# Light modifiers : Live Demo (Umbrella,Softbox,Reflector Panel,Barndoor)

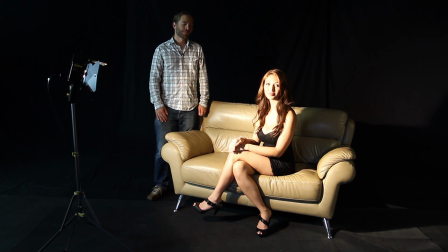0:04 Hello everybody, we're here with Annie today. Hello. To talk a little bit about light modifiers. You know, all those add-ons that we put on the light to get just the right look that we're going for. Now, we're starting off with a direct light source with just a basic modifier here with these barn doors,
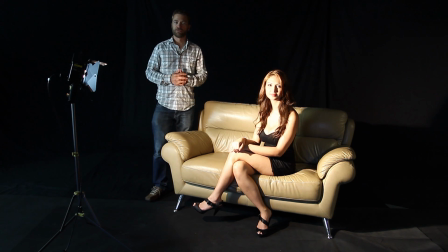0:21 but as we go through this, we're going to add different components to this single light so you can see what that would do to a key light like this one. Now, there is some indirect fill coming in from this side of the stage as well, but this is the main light that we're going to focus on, and just by focusing on the one key light,
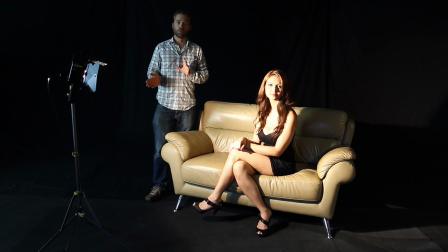0:39 we'll be able to get a look at what these different modifiers do.
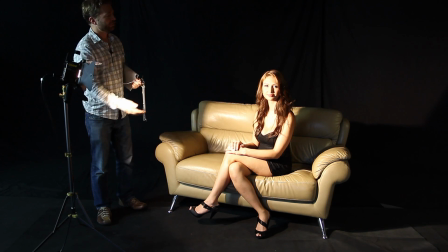0:45 So without any light modifier, our direct light source is hitting Annie's face and creating some pretty harsh shadows there on the left.
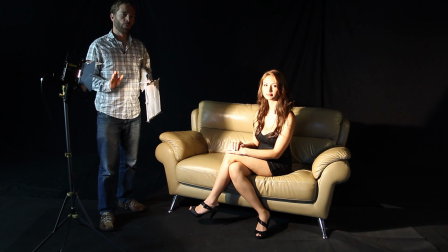0:51 Now that's not going to completely go away by adding a diffusion like this, but what this will do is take down the intensity of the light a bit and help scatter it a bit,
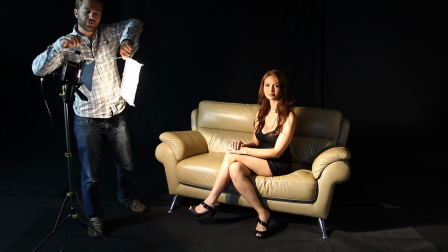1:01 especially on the key side of her face.
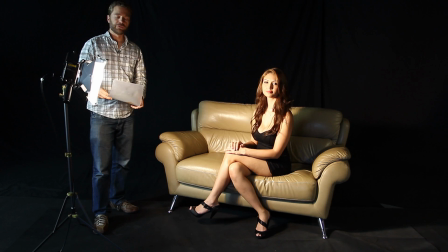1:06 Now this is just one gel, but we can also double this up or triple it up depending on how you want to work things.
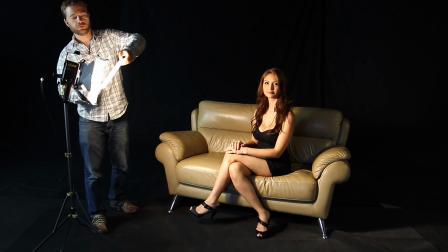1:12 We can throw another one of these into the mix and see what that's going to do, test it out,
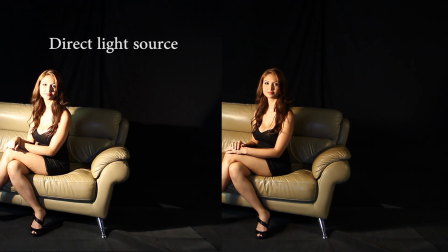1:20 and you can see again just the way that's diffusing the light and also just the way it's taking down the intensity of the light at the same time.
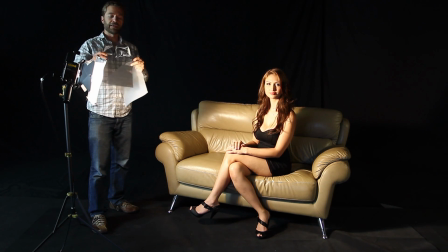1:27 If we want to go further without diffusing the light further, we can add an ND like this,
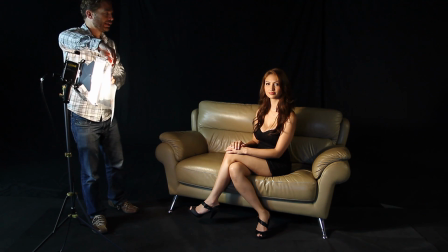1:32 and again that ND is just going to cut down on the intensity of the light without causing any additional diffusion or adding any additional color to the key light.
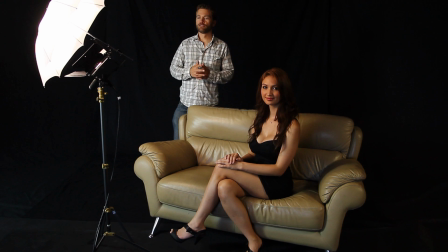1:45 So with situations where that direct light source is still too much, even with a gel, we can turn things around and add an umbrella to the equation. And in this case, we've added a soft white umbrella. And there's no really reflective material on this umbrella. It's just a regular white fabric.
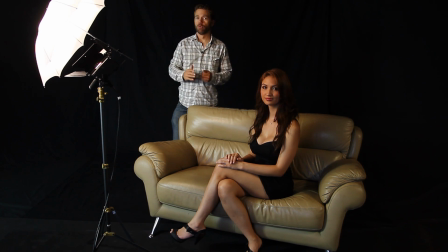2:01 So it's kind of like bouncing off of a whiteboard or a piece of foam core or a white wall. And the result is, again, more softening on the shadows.
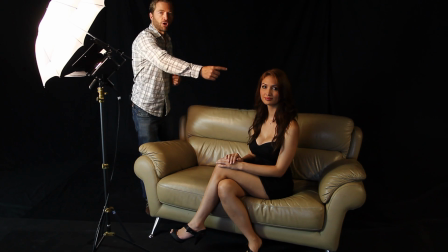2:11 So we get that nice scattered diffused light, and the shadows are much less sharp than they were before, especially on her left side of her face, of Annie.
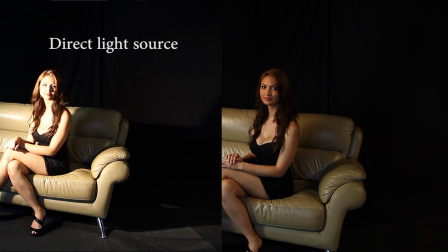2:20 And one thing with a setup like this is that for practical reasons,
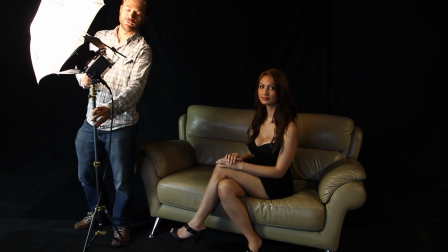2:24 if you want a direct diffused light source similar to what we had with the gel,
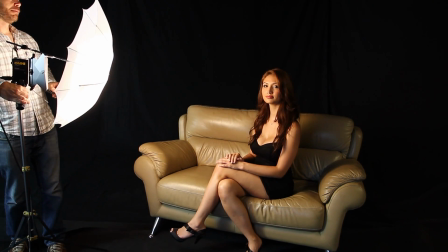2:29 we can pivot this around and then get more light intensity on Annie's face while at the same time
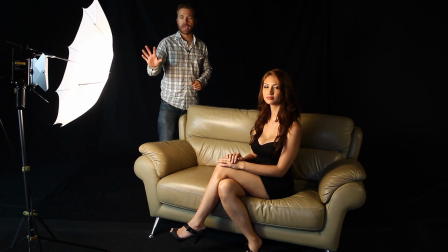2:36 maintaining some of the softness we had by scattering the light with that diffuser.
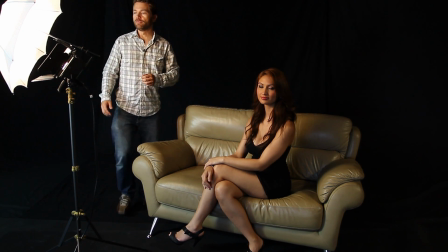2:40 So we've added a little more intensity to this bounce light, and what we've done is just simply replaced the white umbrella with a silver coated umbrella.
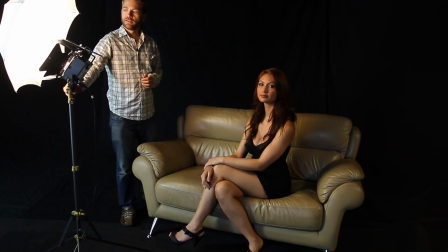2:48 As you can see there, it's very shiny silver, so that it's more reflective and the bounce light is going to be stronger,
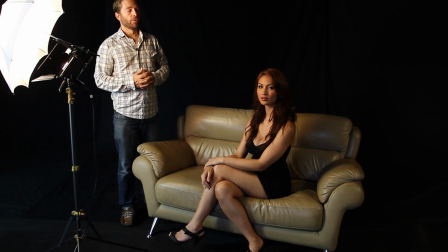2:56 but we're still going to get that nice indirect light quality with the soft shadows that we had with the white umbrella. And for situations where the white umbrella is just too dark, this is a good substitute.
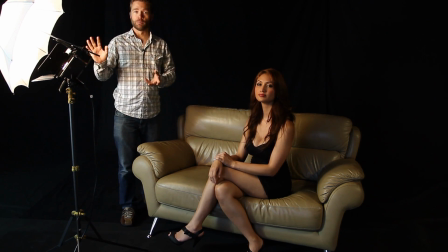3:08 Now, I should say that these umbrellas also come in gold, so if you'd like to add a little bit of warmth to the equation, you can get a gold coated umbrella as well.
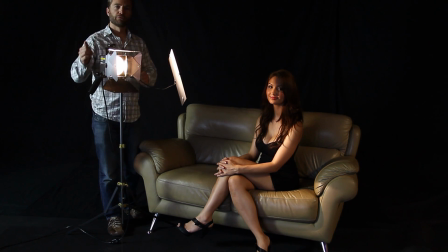3:18 Most basic spotlights are going to come with some form of barn doors pre-attached to them. Now, in most cases they're removable,
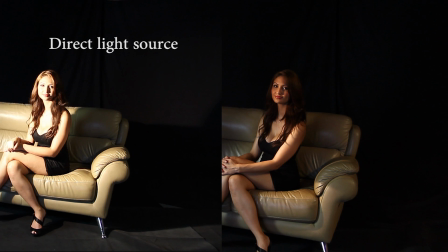3:24 but you usually want to leave these on just so you can create some basic light protection so it doesn't spill out to the sides or to the top or bottom when you don't want it to.
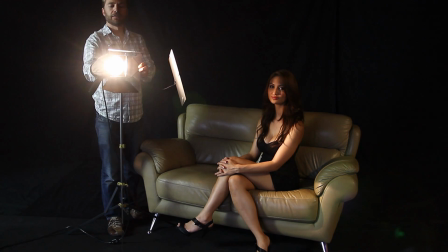3:32 So obviously if you have a barn door, you can take and just pivot that out and prevent that light from leaking
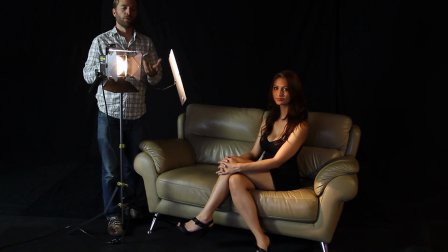3:40 onto perhaps the second camera, or perhaps it's a model's face that you don't want it
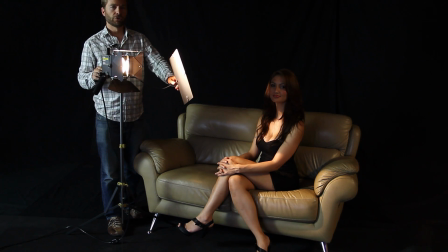3:46 to hit, or whatnot. But to get additional control, you're probably going to need some sort of device like this here, like this flag.
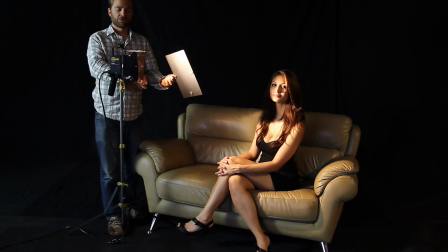3:54 Now this one is pre-attached to the light itself,
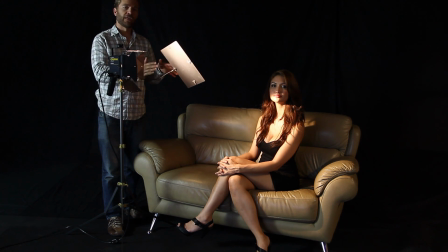3:58 but a lot of times you'll have it on a C-stand or some sort of stand that you can move this black blocking device, whatever it's made out of, in this case metal, so that you can create shadows where you want them exactly.
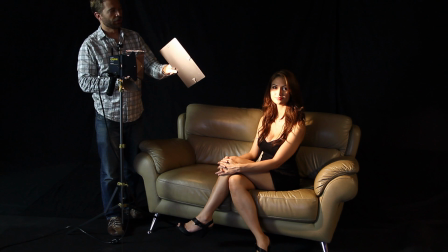4:13 And you can see here I'm getting a really harsh shadow, a very focused shadow exactly where I want it on Annie's face there. And so if I want to keep her face in shadow completely, I can.
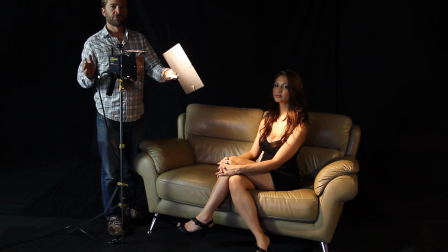4:24 If I want to protect her from some third or fourth light source that's spilling light where I don't want it and it's killing my key light or my fill light,
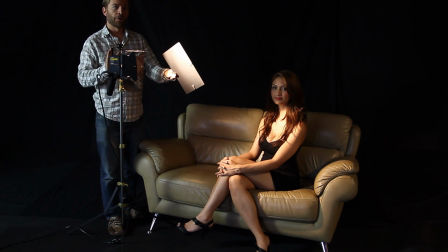4:33 I can do that with a flag like this and allow the light to hit only its intended target.
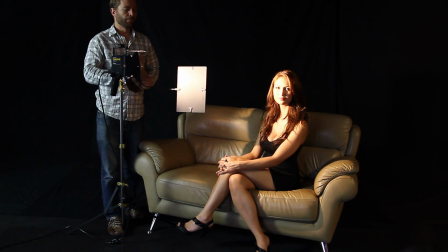4:38 So you'll often see gaffers and people working with lights moving these flags around to create
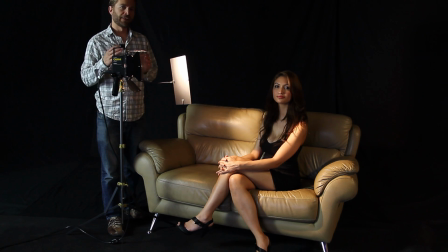4:46 shadows where they need to be and to prevent light spillages where you don't want them.
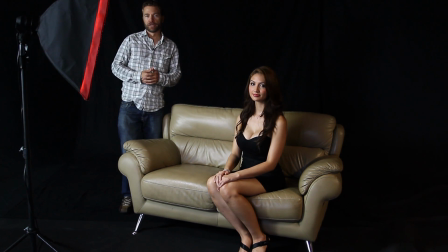4:52 Now the scenario we had earlier where we had a white gel put in front of the spotlight can be duplicated by a soft light like this one here.
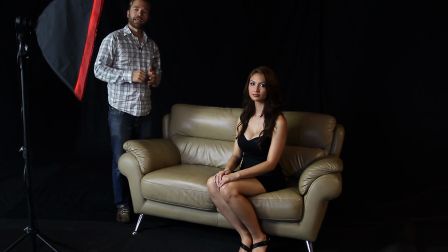5:00 And one of the advantages of using a soft light like this one is, first of all, it's a cool light source.
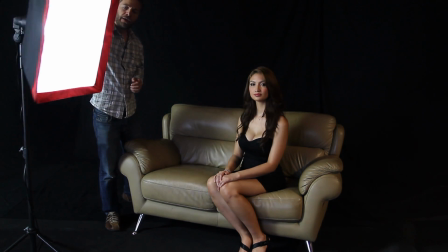5:07 It's not a focusable light source, but it is cool in that it's made,
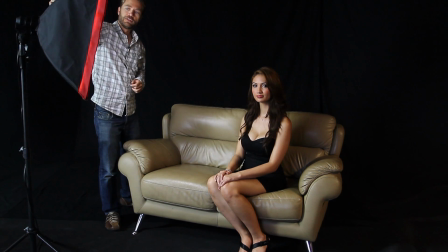5:12 the light source itself is coming from a fluorescent tube rather than a incandescent bulb,
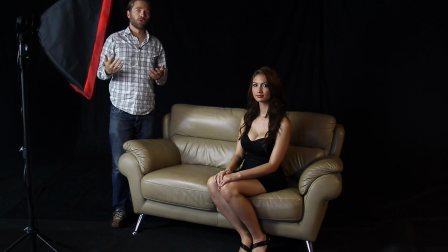5:19 which will get really hot and be difficult on the model's face. So in this case, we've got a cool light source that we can move nice and close to our model and not have that affect her in a negative way,
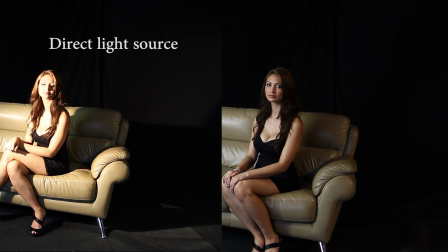5:30 make her uncomfortable. But at the same time, we've got a soft diffuse source by putting a simple silk in front of it.
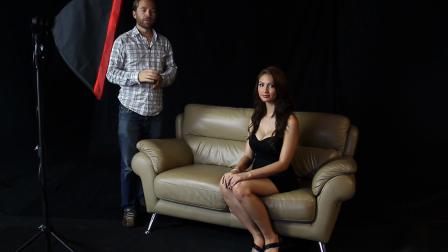5:37 And the look is not unlike what we had earlier with the spotlight, but we've got something that's lightweight, that's cool, that has got the light spillage already integrated into the light source itself.
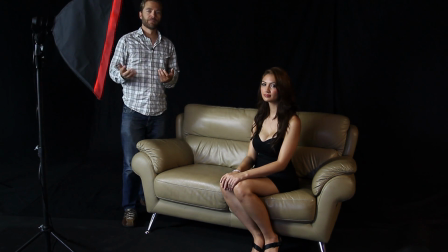5:53 And because we're dealing with something that's easier to use and it's more comfortable, we can get things done faster and hopefully more comfortably.
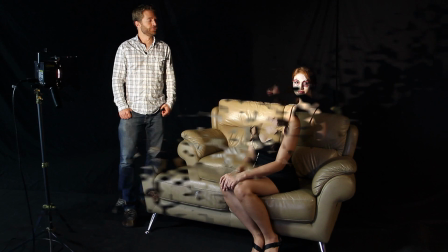6:02 As you can see,
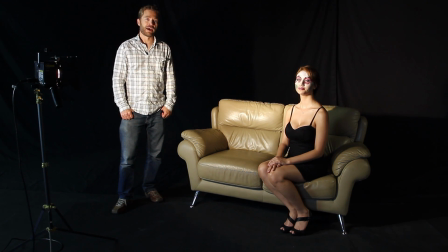6:03 Annie's got some fantasy makeup applied so that we can see how these lights and shadows react to something with a little bit of reflection in there, a little bit of glitter,
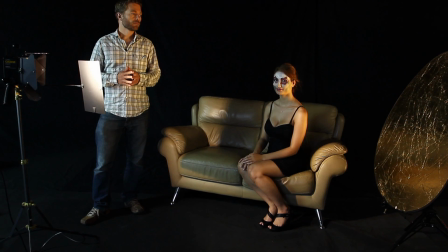6:12 some color, and give us a sense of how that's going to affect a model's face. So as you can see, to Annie's left, we've got a big gold reflector set up, and our spotlight is aimed directly on that rather than on Annie herself.
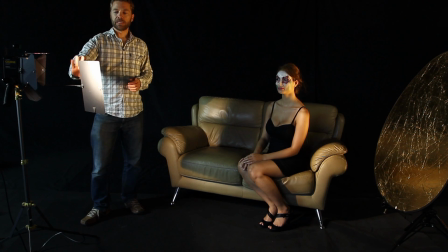6:26 And on top of that, we've also added this flag to keep any light spillage from hitting Annie's face directly from the light. So all the light that is lighting her is now coming from that reflected source.
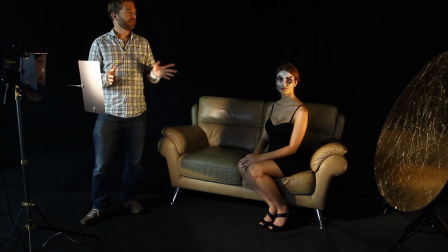6:38 And this situation could be good for fills, for edge light, or even perhaps as a key light in some situations, depending on the power of the light. But again, the idea is that we're getting a reflected light quality off of this surface,
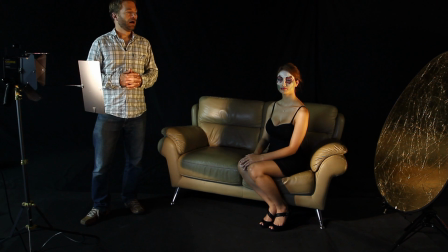6:54 something similar to what we saw with the umbrella. And because of its size, we're going to get something that can light a larger area and still keep consistency throughout.
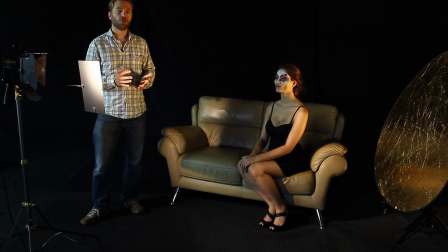7:08 We can change colors on this as well. We can go with a silver instead of a gold. So we're getting a lot of the warmer quality because of the color here. But it's a really handy device to have and a great accessory to have to any light kit because it's so versatile. And of course,
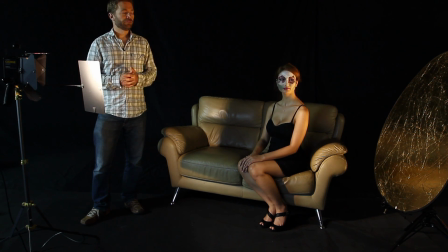7:24 they're known for their outdoor use as well for situations where you're bouncing sunlight and you don't have any ability to plug in lights or any electricity. Thanks for watching Linco TV. I hope you've enjoyed this video. Linco would like to offer you the use of their studios with all of your lighting equipment needs for all aspiring photographers and models free of charge. They are located in Santa Fe Springs, California. And for more details, feel free to email them below at the address. See you soon.